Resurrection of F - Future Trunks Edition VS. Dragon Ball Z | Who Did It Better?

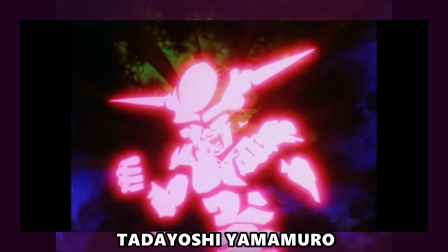On the other hand, episode 78 handles it in a much more brazen and elaborate manner,
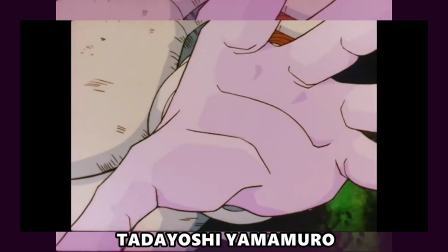with more crafty effects and dynamism thanks to Yoshihiro Ueda's direction and Yamamuro's very key animation.
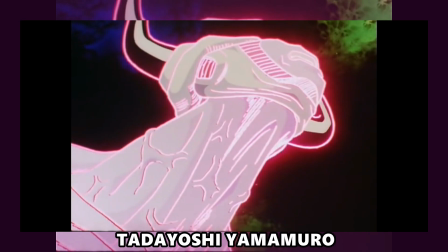And even though it takes more liberties, it's potentially a better scene. Only potentially, because not only Mitsuo Shindo's supervision isn't that pleasing,
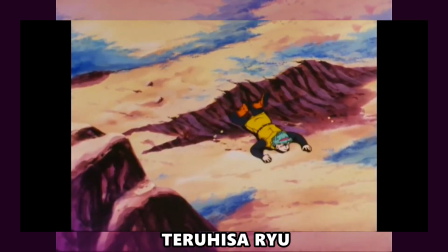but also they decided to include an obnoxious filler in between, with Bulma being chased by dinosaurs, which is a disgusting idea.
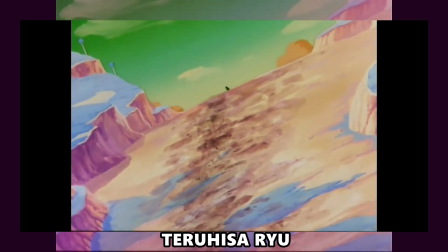What a way to murder a scene, by blocking its spacing. Pleasure and pain for Dragon Ball Z, I suppose.
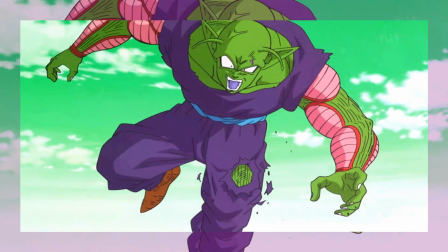Frieza in his third form, blasting Piccolo, is once again a correct representation of Toriyama's panels,
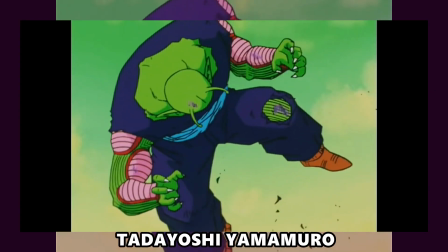but compared to Yamamuro's own work in episode 82, doesn't come off as that animated.
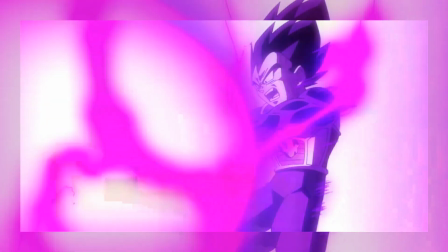Onto Vegeta's offensive, the framing of his Gallic Hole is one-to-one to the source material, but again,
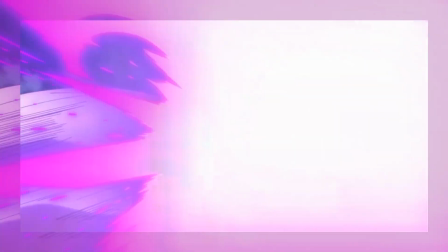its notable meticulousness should theoretically equal a proper execution, which is still not the case either.
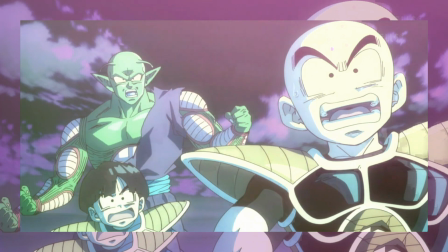As a matter of fact, this scene contains everything wrong with modern Yamamuro designs,
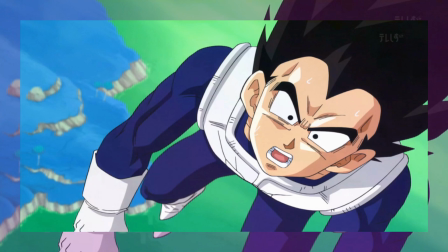from its vacant, stuck, boring expressions to restrained freedom to modify movements.
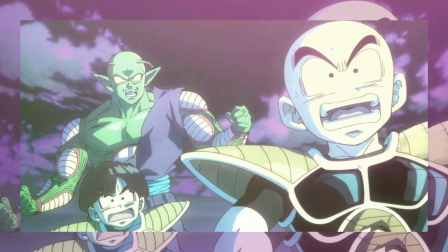Piccolo warning Vegeta looks just so baffling for how boring this framing happens to be.
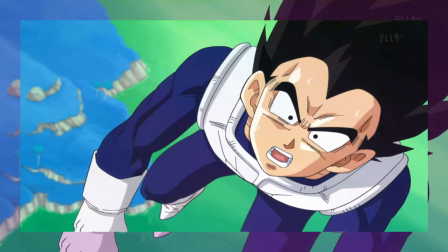Characters' tissues appear as permanently tense, even when they're supposed to be relaxed.
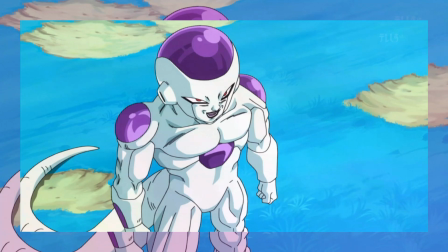Therefore, given such a premise, the animation looks way too mechanical and simplistic for it to work.
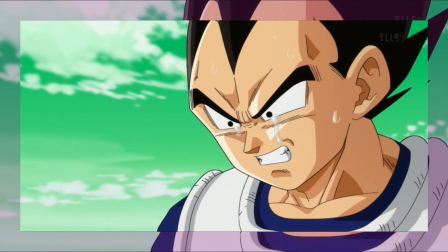And that shot of Vegeta's crying, it is a low point. A very low point.
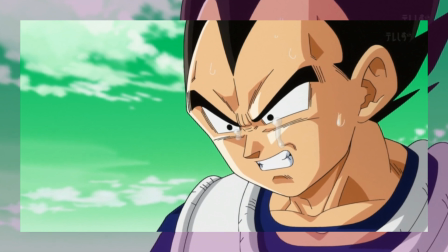Does this expression recall frustration, terror and angst? No, it looks like an average angry Vegeta plus the sperm tears.
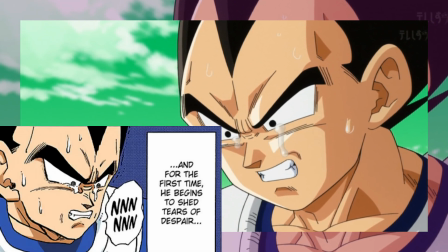Moreover, it doesn't even resemble Toriyama's creation that much, unlike episode 85,
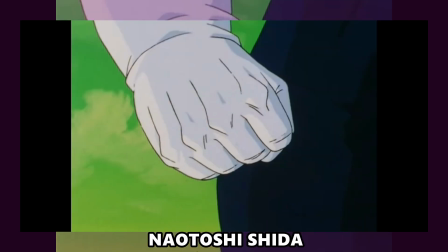which made it a lot more unconventional by having Kaio narrate Vegeta's crisis,
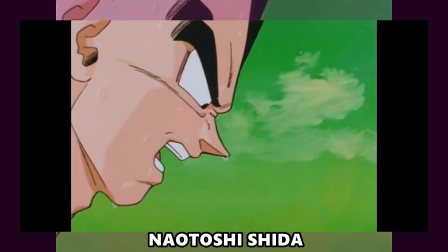a clever idea since late Yoshi Yanami voiced both him and the narrator, and by actually describing his despair properly.
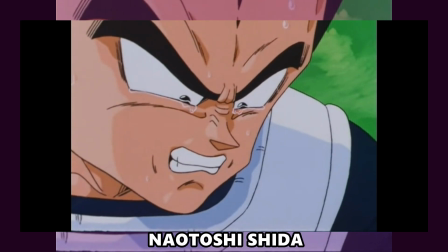Shida's grimace and teary eyes totally give the idea of a character snarling and weeping in pure terror,
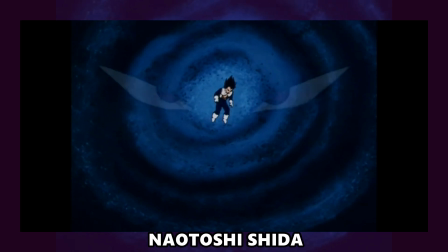also displaying some of Kazuhito Kikuchi's best imagery in the original run.
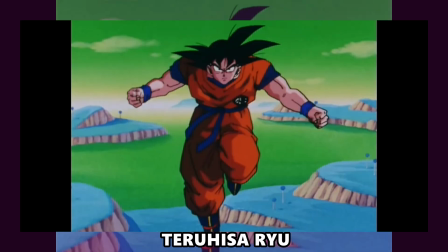That said, even the original run bump into duds, due to taking too many liberties sometimes,
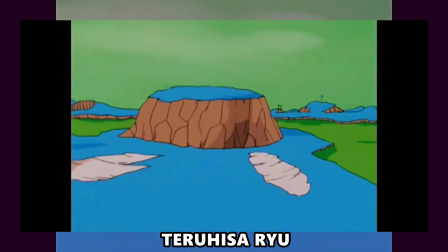and not necessarily for the best, as seen in Goku's utterly underwhelming entrance.
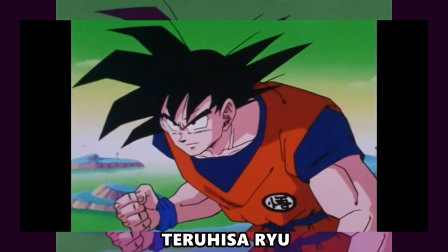Teruisa Ryu's character art is paradoxical, as it manages to look extremely angular and also extremely dull,
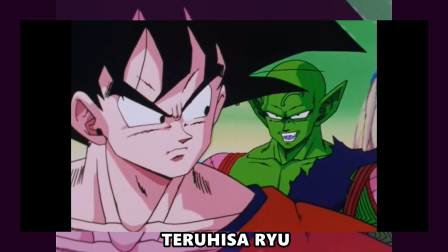which makes him the weaker Shindo artist, on equal terms with Shindo himself sadly.
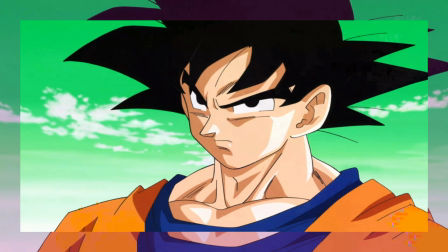Conversely, the 2016 version is at least pretty solid. Yamamuro knows how to stick to character sheets just fine, and I actually have to praise him for omitting grey gloss on Goku's hair in this nice looking shot, just like his Goku Black design,
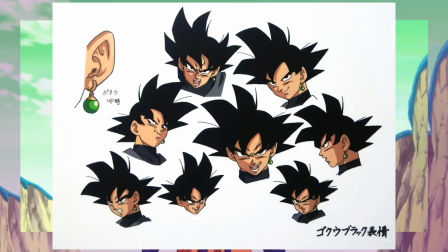which is also free from facial gloss.
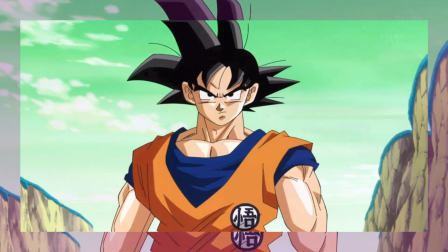Too bad it only happens in this distance, since the remaining cuts features very common Lego hair, which is frankly detestable.
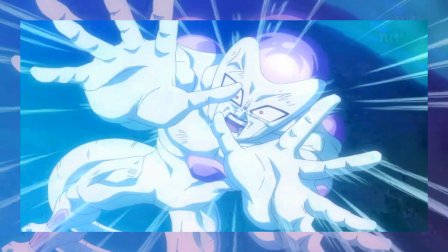Yet the core of this breakdown is about to arrive,
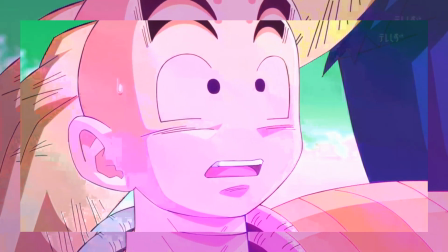as Frieza apparently survives the Genkidama and seeks revenge against Goku's partners, first Piccolo and then Kuririn.
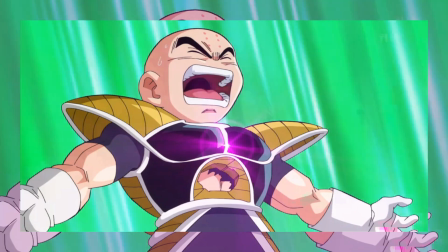But before the main event, a few minor things like Kuririn's death, whose smoke does a bit resemble Hitoshi Naba's,
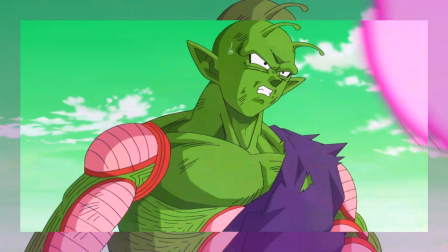but Yama's supervision is just too tight to make a concrete assumption. Needless to say, the whole segment is 100% faithful to the manga.
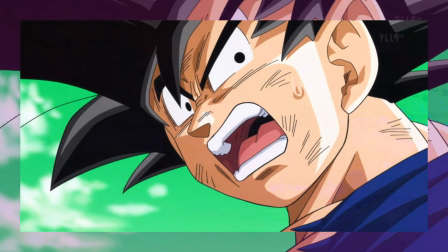Angles, framings and even hand gestures follow the source material inside out.
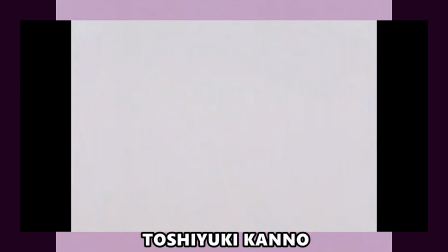Unlike episode 95, which actually alters Frieza's early intent, as he aims at Goku directly,
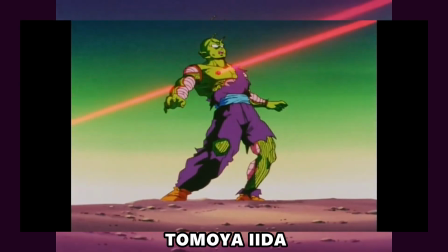but Piccolo shields himself to take the bullet, thus essentially swapping the panel order.
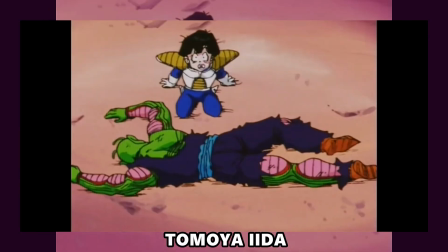And I have to be honest, apart from Gohan's sorrowful expression, which looks hilarious, the whole execution is improvable.
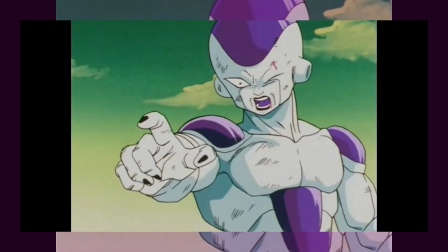It's really nothing too exciting.
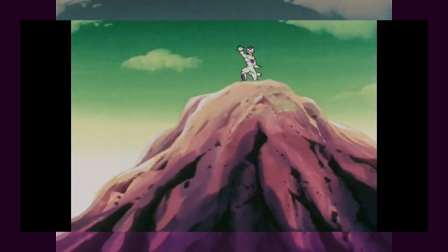Unfortunately, this also includes Kuririn's death, which looks fine on its own, but the Goku framing lacks the same intensity as in Toriyama's panel,
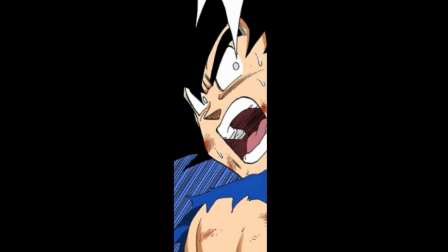because his pose appears too relaxed for being someone who shouts at Frieza's evil doing.
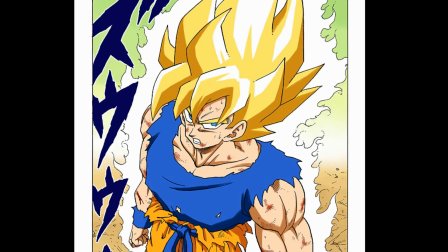Then we finally get to the main course, the very first Super Saiyan transformation awakened upon his past pal's demise.
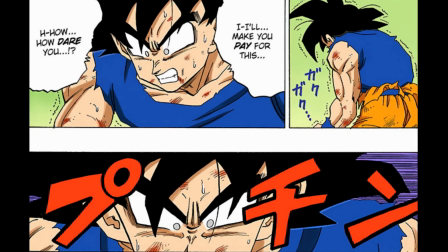On a first impression, seems like the 2016 special blatantly retells Toriyama's version,
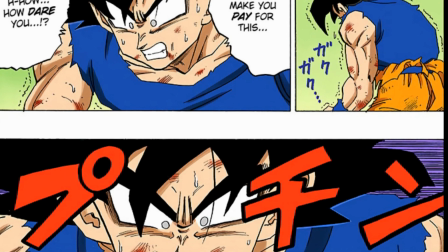but in actuality this is not even its most faithful representation, whose honor goes to the first Budokai installment 15 years prior,
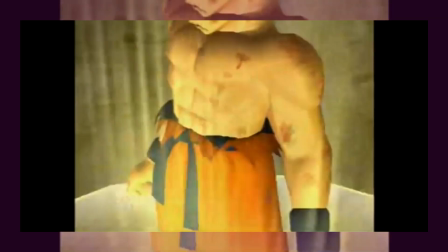a perfect copy and paste of the manga panels.
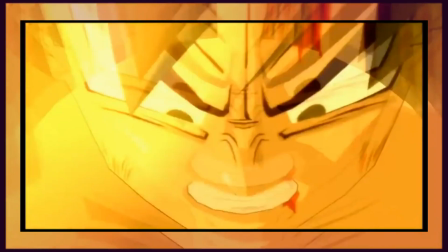If anything, Yamamuro's version resembles the burst limit cutscene more, which results in not a bad idea as Toriyama's version is boring.
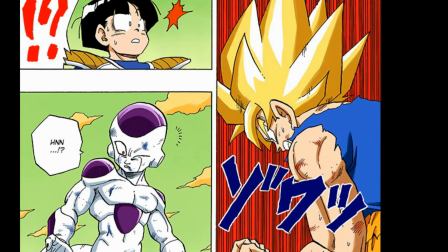Yes, that's what I just said. Toriyama handled Goku's first Super Saiyan transformation as if it weren't that special of a moment.
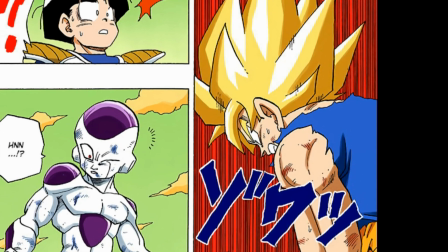He just snaps and poof, his hair color changes. There is no psychological payoff, there is no struggle.
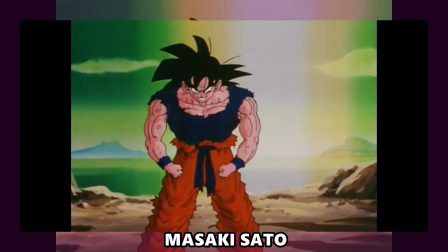I mean, there must be a fair reason why the anime scene is remembered so much.
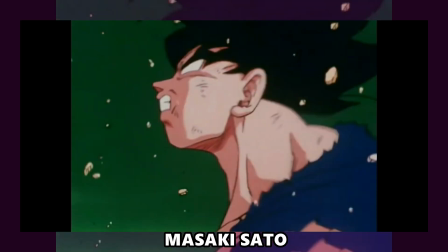Not necessarily because everyone grew up with it, but more like for emphasizing Goku's struggling rage in a way Toriyama couldn't accomplish.
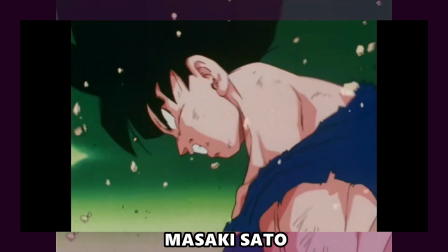After all, Shigeyasu Yamauchi often proved he could magnify transformation segments,
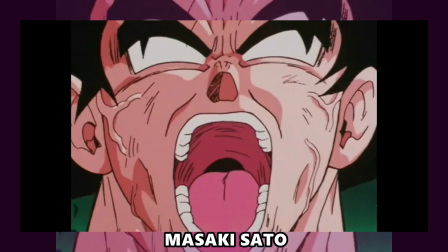and Sato is always a reliable artist even during Studio Junior's decline.
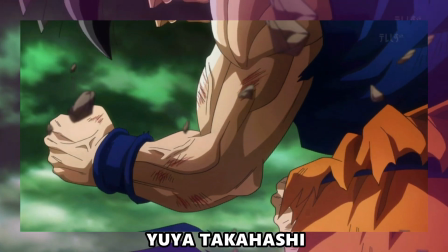As for the 2016 version, while it may not reach the same heights as 95, it also succeeds in being better than the original.
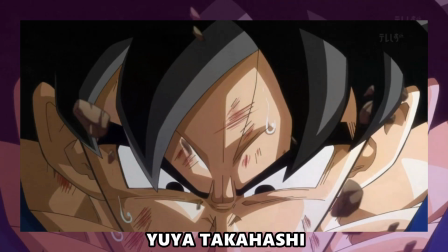Sure, there is one single framing that looks a bit bland, fortunately Yuya Takahashi is no pushover.
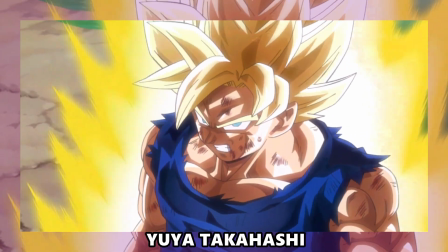Even under tight corrections, his huge talent stands out rather easily.
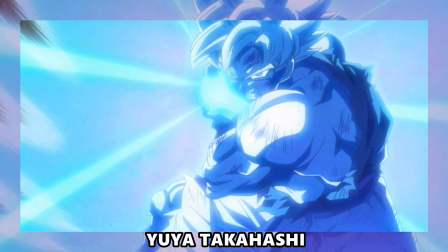He's the utter protagonist of the best scenes of the TV special, as his aggressive timing and effects are so recognizable during the Kamehameha section,
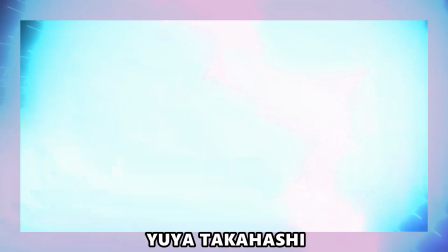and I really dig how his curved eyebrows and fluid hair do appear in shots.
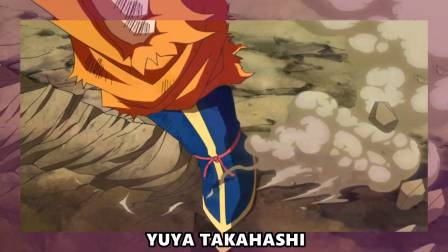Although I'm not secure whether it's entirely his work, but at least part of the choreographed slice of action afterwards is his key animation,
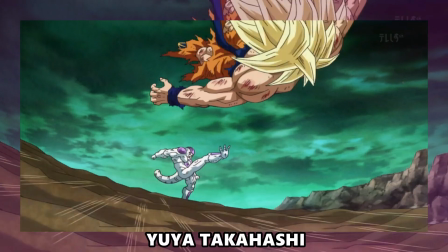albeit looking slightly less aggressive, possibly due to corrections, but what else can I say?
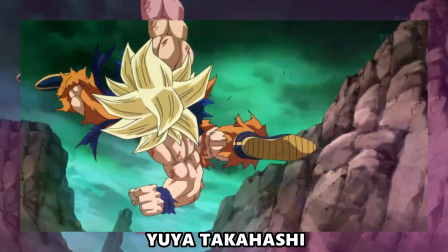We are dealing with a rather competent segment, this time faithful to the source material,
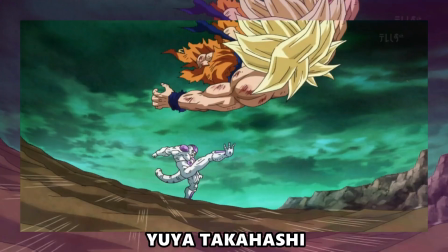in which Goku physically overwhelms Frieza, whose full power has been draining him for a while.
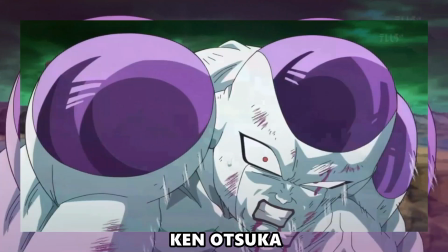In spite of Yamamura's bulky muscles, Takahashi's performance is strong enough not to make it too problematic,
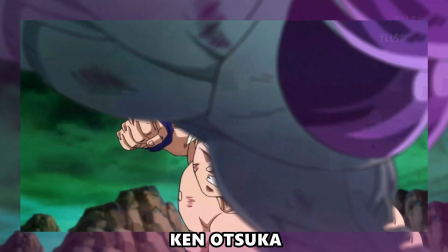and once Frieza stands up, Ken Otsuka finishes the scene with him suffering more physical damage.
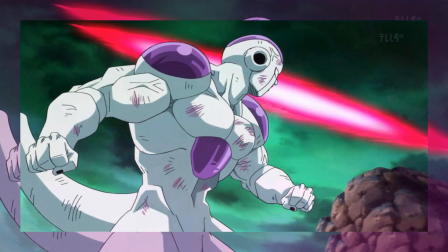Overall, it doesn't digress from the manga that much, it's choreographed quite well and the structure is very polished.
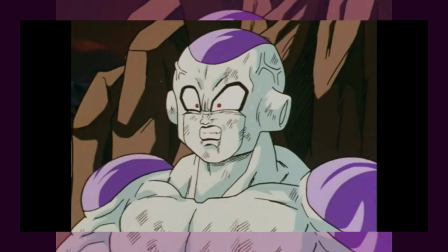Now then, how did DBZ handle this section? The better question would be, how did DBZ not handle this section?
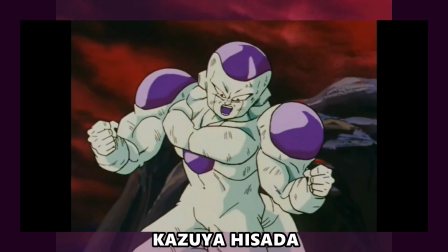For some reason, episode 103 decided to stress each blow up to 11,
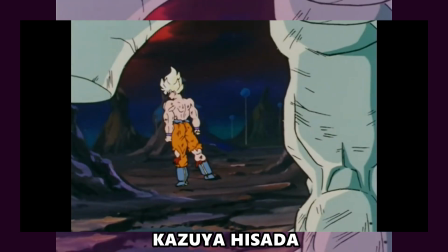counting on dramatizing their emotions, especially Frieza's, and shaking up entire panels.
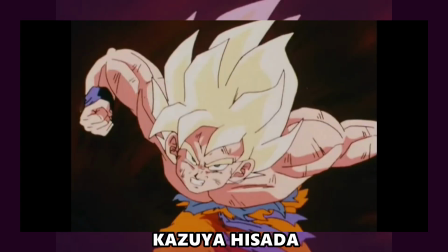The belly punch animated by Izada, which barely lasts 2 seconds in Trunks' special,
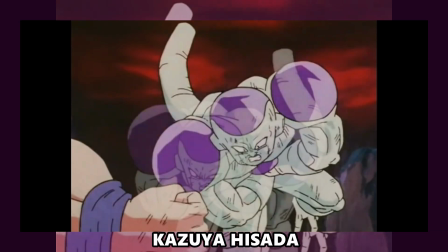endures a dramatic slow-mo leading to the end of the first half, while the rest is taken on during the second,
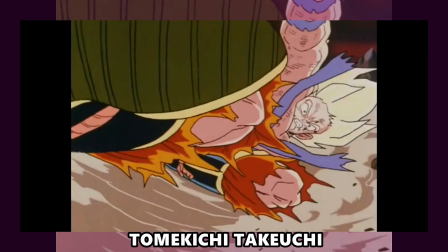in which Takeuchi kills Toriyama's choreography due to his very poor timing and above all,
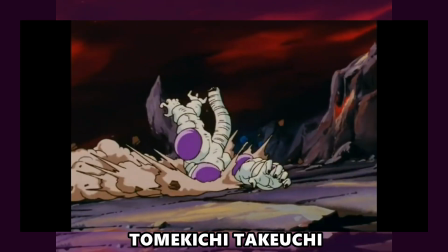due to Toei's bad habit of emphasizing even the silliest details.
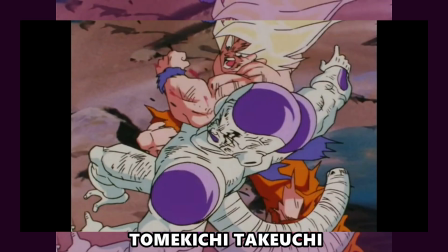As a result, this section comes off as totally disjointed, as if each framing lacked cohesion and belonged to a whole different scene.
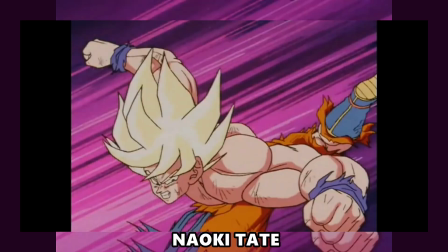Besides, this is the only time Dragon Ball undergoes an animation switch in the same cut, from Takeuchi to Tate,
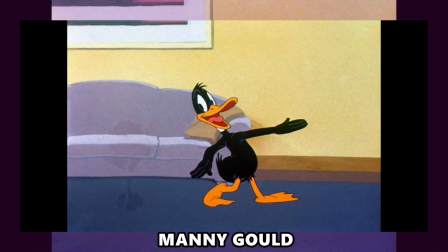which is so unusual, since it usually happened in plenty of Bob Clampett's cartoons in the 40s,
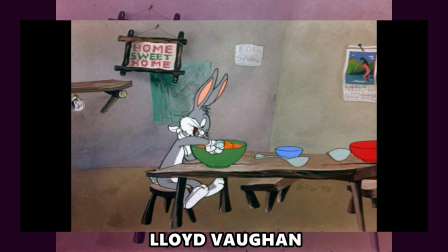seldom in Chuck Jones and Fritz Freleng's shorts, not to mention a few Tom and Jerry shorts.
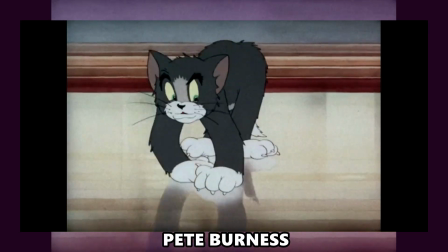Then again, considering 103 had uncredited Miyahara, Okimoto and Nakatsuru pop up in the end,
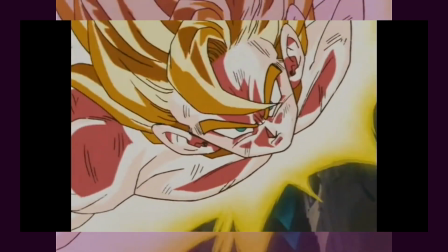it must have definitely been a tough episode to wrap up, which by default explains the production difficulties during late Namek arc.
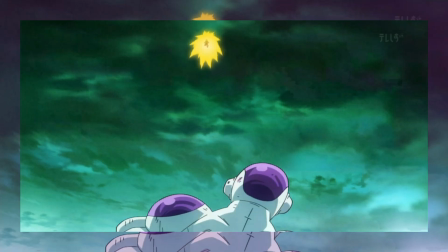Lastly, the You Fool finale, which Frieza attempts to blast Goku behind his back,
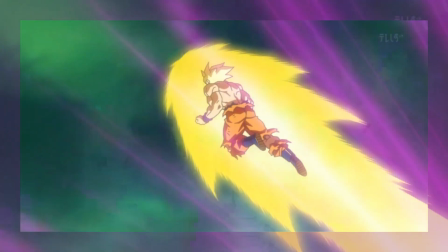but quickly regrets such a move as the Super Saiyan obliterates him for good.